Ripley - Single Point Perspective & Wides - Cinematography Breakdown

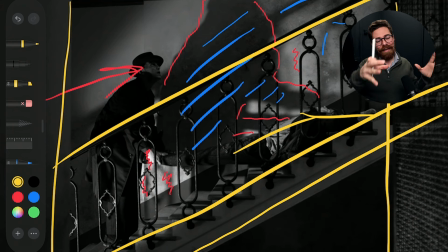So yeah, I think that as a piece, this one made me think of more other things than most of the other shots in this did. Whereas most of the other shots, I'm just thinking, wow, that's cool framing. Wow, this is making me feel like there's a reference.
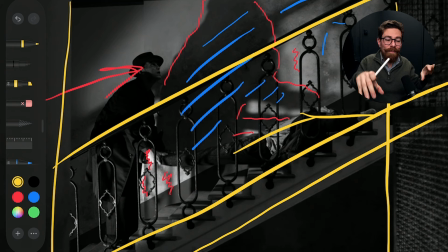There's that Nosferatu with the shadow and the monster and the way that it plays out here.
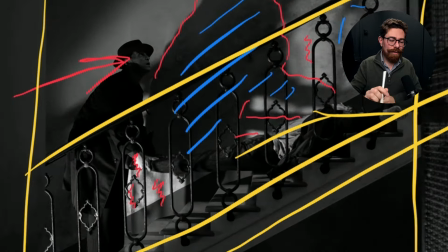I think in my head that fits, that works. Another night scene, we've got another wet down, and it's on a staircase as well.
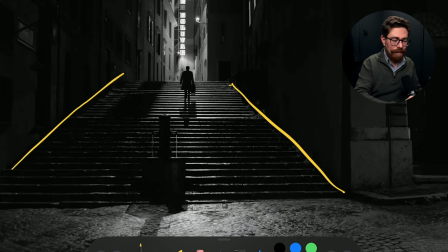Obviously all the lines are just going up to this kind of central point just here where we are focused. It's brighter up there. We've got Ripley's silhouette, lots of foreground stuff which is way more down.
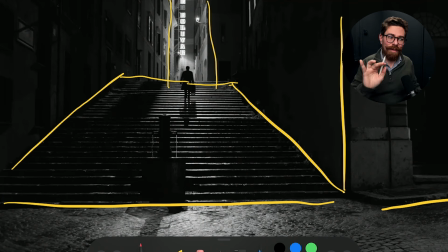So everything being lit by that that hotel sign that we can see just there, and the street light in theory. But you can see the shadow pushing down the staircase. Everything on top of the staircase is being caught by this light, so you get the sense of it,
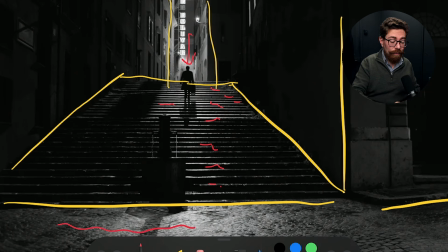you get all those lovely neat lines, and then even in the foreground we're still getting that sheen across all of the paving there as well. They've gone to great lengths to make sure that the other buildings along the side are much more down.
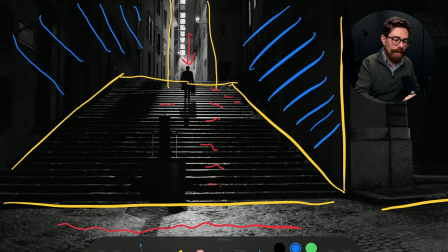You know, there's still detail in there, but it generally feels like it's getting darker further towards us than
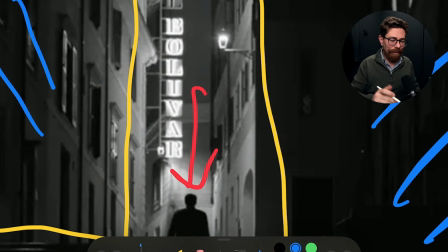the hotel just here, which suddenly feels bang like the place you want to be going because everything else is moody and ominous.
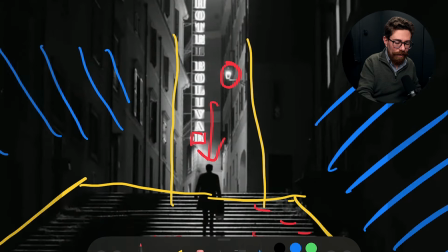So this illuminator sign and this little street light, totally not the lights that are actually doing that.
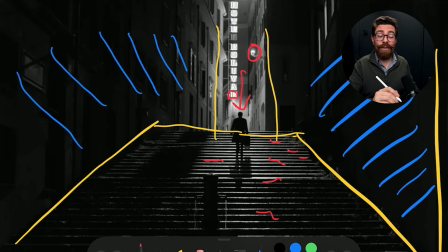And in fact, I would go so far as to say that that hotel sign is a very tall light source. And at a certain distance, that's going to roughly homogenize into one light source coming out that's got a lot of softness in that direction.
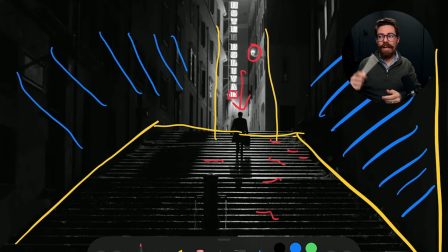Softness in different directions is maybe a weird concept. Maybe I shouldn't dwell on it too much, but suffice it to say, if you've got a big source like a 12 by 12, that's soft horizontally and it's soft vertically because it's a big source,
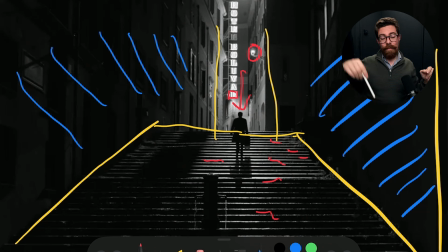assuming that it's relatively close to your subject. Here we've got something that might be 20 feet tall, and okay, it's not a 20-foot tall strip box, but it kind of is. So I would think that actually it would make the shadows a little bit softer than they are in that aspect,
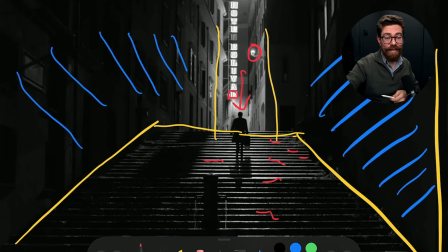but that totally isn't what is actually lighting him. So we will have another light source doing the heavy lifting here.
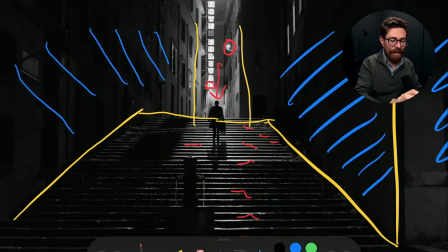They will have their studio lights, and in fact, if you look at the top,
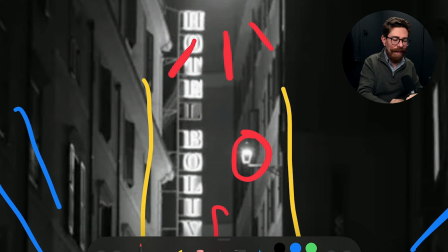you can kind of see a little bit of sort of blooming out of the lens just here, which implies there's something out of frame,
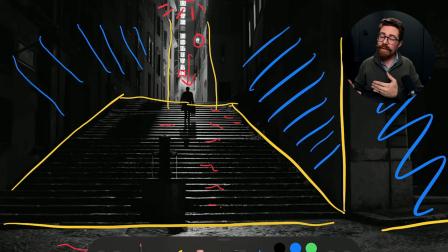just giving a push, doing the heavy lifting of the light. The practicals are still going to work, they're still going to do things, but yeah, definitely using that film light to give you a bigger push. If you were going out and doing this, you can achieve this with relatively small lights. I've already alluded to that. These days, LEDs have a good amount of level they can put out.
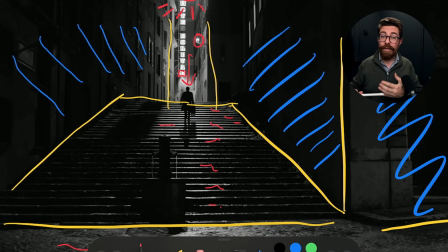They don't use a ton of power, so they can be run on batteries. You could achieve things like this. The biggest stumbling point, again, is what is happening in the general vicinity and controlling the other things and how your ratios sit with them. Satisfying in terms of framing, satisfying in terms of lighting, and again, the idea that we can see very,
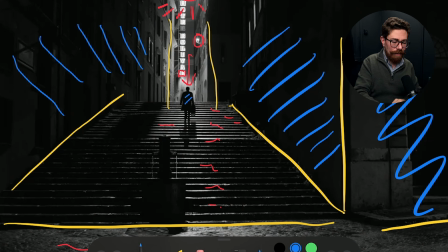very clearly where we're meant to be looking and have his silhouette positioned and his shadow positioned moving up that staircase. Even the tops of the stairs are allowing us to clearly see his silhouette, because if that light was too low and we weren't actually casting it across the tops of the stairs, then he would just be black on black.
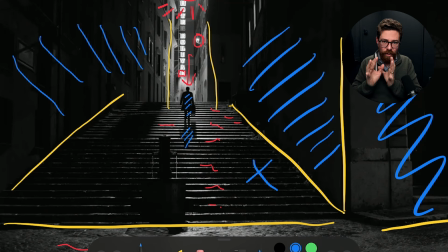You know, if he was down here, it would be harder to make out his silhouette. So there's a lot of really conscious choices to make this work, even though it's a relatively simple idea.
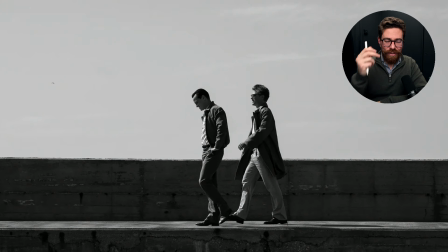You've got to make sure all of those things come together. I love this one because it's just so stark. It's unashamedly hard light.